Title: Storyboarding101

There will be,
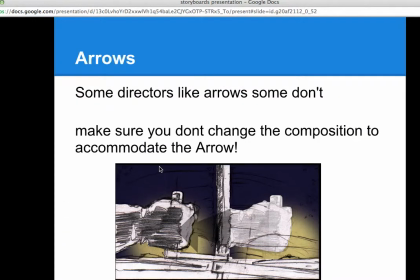(12:16)
there we go. There will be directors who say never use arrows, and some that will say, yeah, no, I want to see arrows there. You have to just sort of find out what they like and give it to them. They're paying. Okay. My same issues are with text.
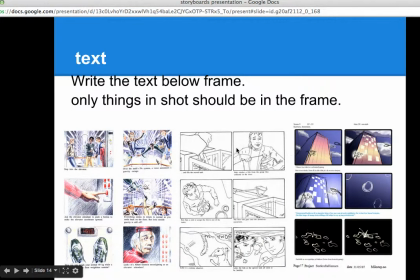(12:33)
Students will put text over part of the screen, and then that skews their composition. All right, so put the text at the base of the screen, okay, so it doesn't screw up what's in the shot.
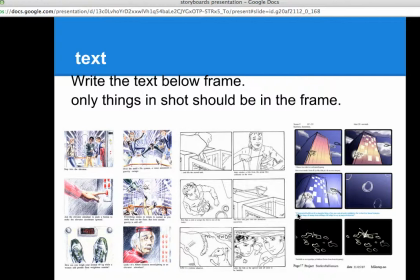(12:48)
All right, so, and frankly, yeah, the script guys, the writers, they like to read the stuff, but the storyboard must work without the
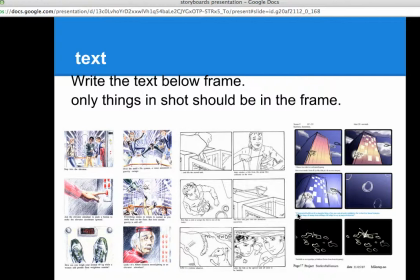(13:03)
writing, right? Because that's the writer's job. That's not the cinematographer's job. So you really want to make sure that things tell the story without having the words necessary. Alrighty. Okay, so the shot.
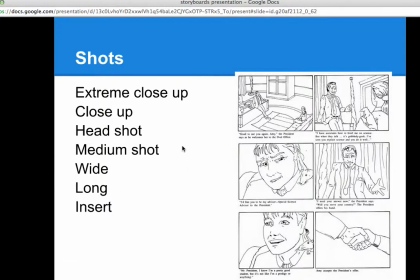(13:22)
So once you have that, once you're deciding, hey, I'm going to be up, facing down, so the horizon's up there, okay, or slightly down, looking up, okay, slightly up, looking slightly down, straight on. Once you decide these things, then you start,
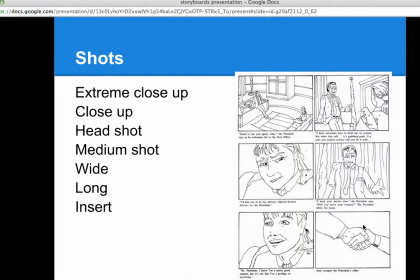(13:46)
and you decide whether, gee, do I need a wide shot? Okay, so this is very much the deductive shooting that we're going to talk about later. All right, so I have my wide shot, mid shot, okay. This is probably, a headshot or a close-up, all right. I don't say it's an extreme close-up. I'd really cut the chin to make that an extreme close-up, all right.
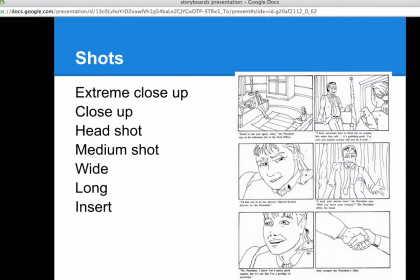(14:16)
Some people also call it a tight close-up, and you got to be careful. Certain directors get a little touchy about these silly things, Okay, so yeah, that's a medium. So, wide, long, maybe. This would probably be an insert shot. It's also a side shot, okay? And so that's another thing is like the handshake, that is really clear in the side shot.
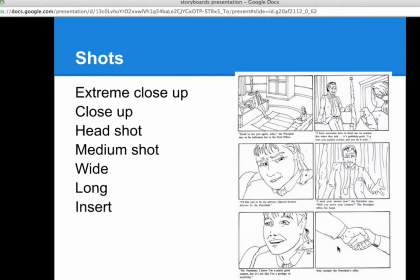(14:45)
So I want to not use the side shot anywhere else and save it for that moment. Okay, so you go through the storyboard and you find these certain things that work really best with one shot or another, and you make sure you save, you don't overuse that type of shot till you get there.
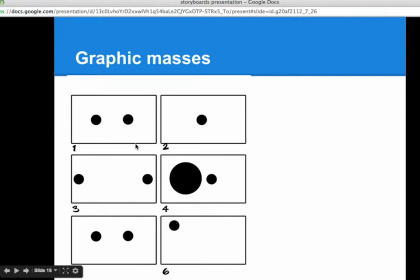(15:04)
All right, bit about graphic masses. Okay, so a lot of this comes back to this, so these two guys here, they are evenly spaced. Like this dot is exactly in the center of the frame, and it feels that way.
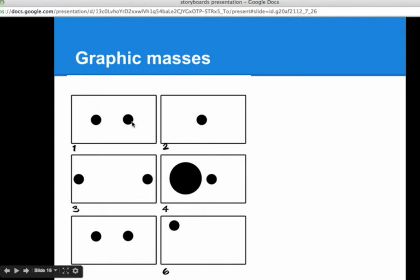(15:23)
It's very even. These two, they're exactly in the center of the frame, and then they're balanced between them. Actually, I think I'm a little closer that way. It really just takes a couple pixels, 2 or 3, and it'll start to pull. Like these guys are starting to pull.
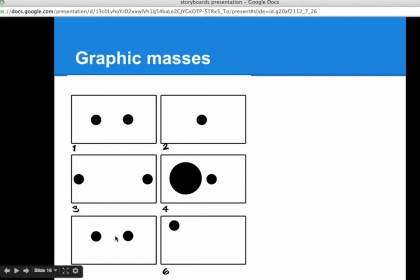(15:39)
Like down here, these guys, they're a little bit above the center, and so they're starting to pull upwards. Okay, so like this pulls upwards. It's getting that screen magnetism to the edge of the screen.
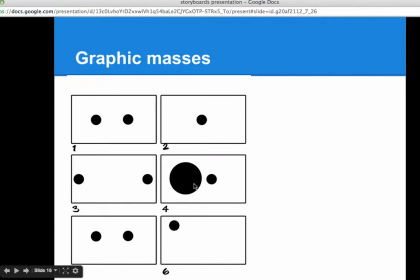(15:54)
And larger items are going to exert a larger graphic mass on smaller items, and so that's going to pull in as part of the orbit. Okay, so let's actually zip back a few.
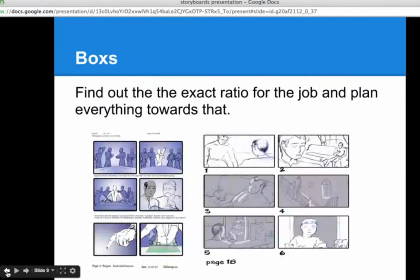(16:09)
Bink, bink, bink, bink, bink.
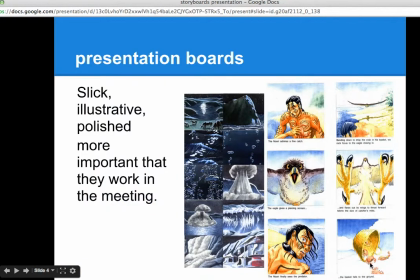(16:12)
Okay, so like this, what's always bugged me about this shot, it's PowerPoint has crunched it a bit, so they should be slightly more rectangles for one thing. But you see, if I'd put this basket up higher, okay, it would be lifting more.
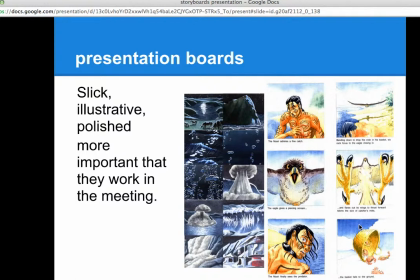(16:29)
Yeah, the clouds sort of cue you in that it's higher, that it's in the air.
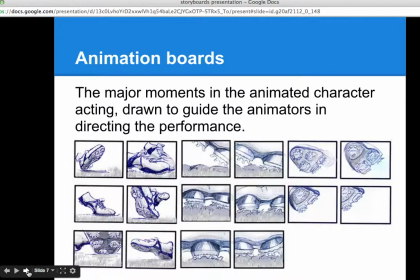(16:35)
But if I, use that screen magnetism, and so if we look at the next storyboards here, which I did obviously after that job,
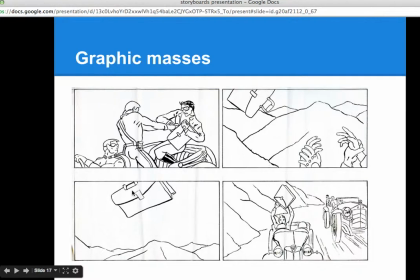(16:46)
okay, here I have this case flying through the air, and I've just, I'm glued it to the top of the screen. It's up there, it's lofted, and so it feels high up, so there it is being used effectively.
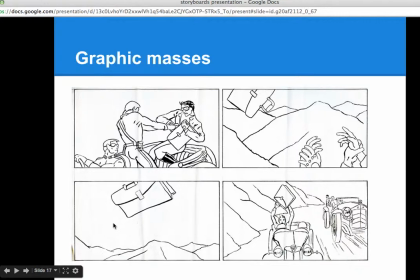(17:01)
I forgot I'd even done the set of boards until I started prepping this class.
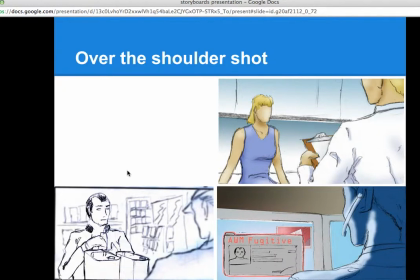(17:08)
Another standard shot is the over-the-shoulder shot. All right, so this is your classic over-the-shoulder shot, where it's really just a little bit of shoulder, a little bit of ear.
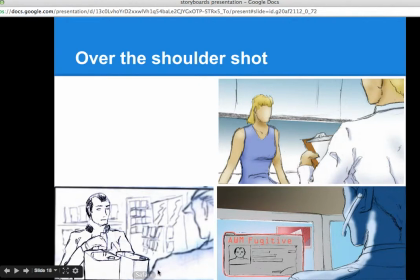(17:21)
This, it's a little bit wider, so I could get the clipboard in there. Here we have the clerk and the guy buying stuff.
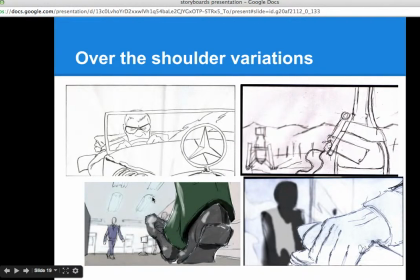(17:31)
And then I like to play with it, so here we have the hand instead of the shoulder. Here we have the feet instead of the shoulder. It's doing the same work for me cinematography-wise, but it's a variation.
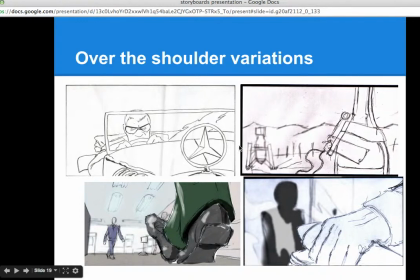(17:47)
So I have same composition here. Here I'm using the ornament on the car to do the same sort of thing.
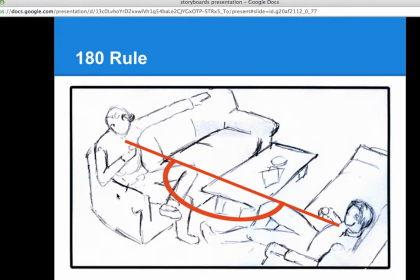(17:56)
Okay, 180-degree rule. All right, 180-degree rule is one of those ones that you rarely break. You do break it once in a while, but when you're doing a conversation between two people, or a person picking up something,
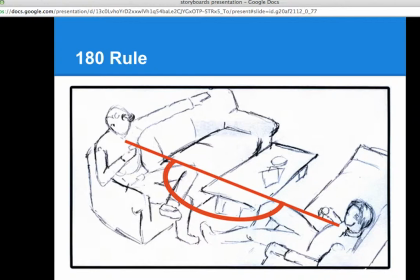(18:13)
or two things interacting with each other, all right, whatever that may be, you keep the camera on one side. Okay, so you draw a line between the two of them, and so you can put the camera anywhere from this guy's ear all the way around to that guy's ear.
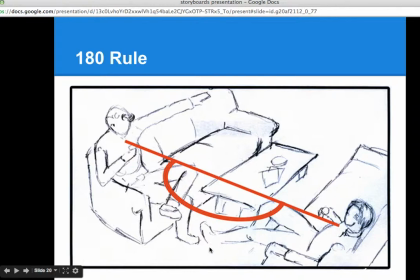(18:32)
Okay, now you can slowly march the camera around and past and then over, okay? But you want to be slowly marching the cuts past the back of the head.
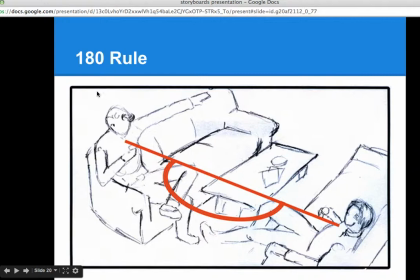(18:46)
I hate seeing the back of the head center in the frame. Yeah, so, why are you looking at the back of someone's head? It's silly. If you're in a theater, you'd move, all right? Or you'd shift to the left or the right.
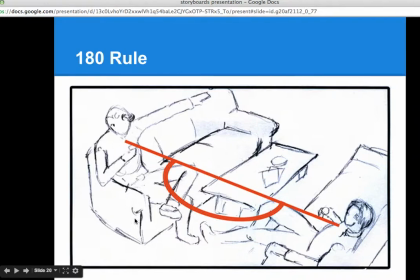(19:01)
Anyhow, so the 180-degree rule, you stay always on one side to keep it really clear. I mean, if you're watching a football match and your team is running towards the goal on the right side of the screen,
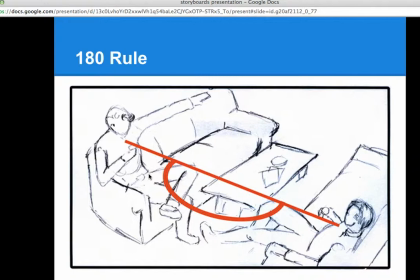(19:15)
and they cut to the other side of the field for a camera, and all of a sudden your team is heading towards the left side, you're going to get confused. It's going to, ruin your enjoyment of the football game.
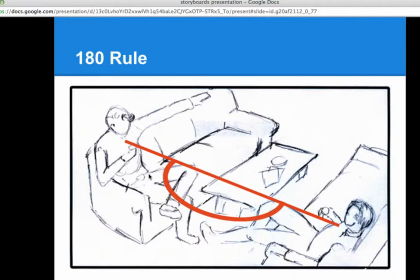(19:28)
So, these things are important. Another time that you can break the rule is if someone's confused and disoriented. Then, yeah, you really mix it up and you make it confusing. But that's using the medium well. Okay, that's deliberately breaking it to heighten that third concept.
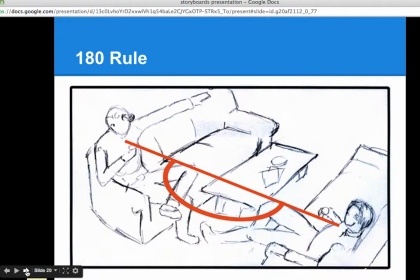(19:47)
Getting back to our cat and the bird, that lunch, aspect of it. All right, so let's look at Jerry's game here. let's see, I have it queued up here.
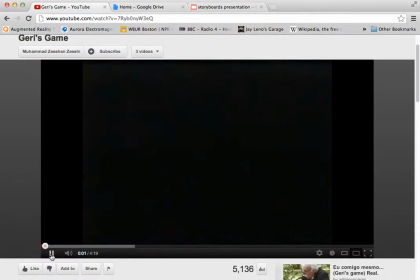(20:01)
And just this movie is fantastic for the use of camera angles.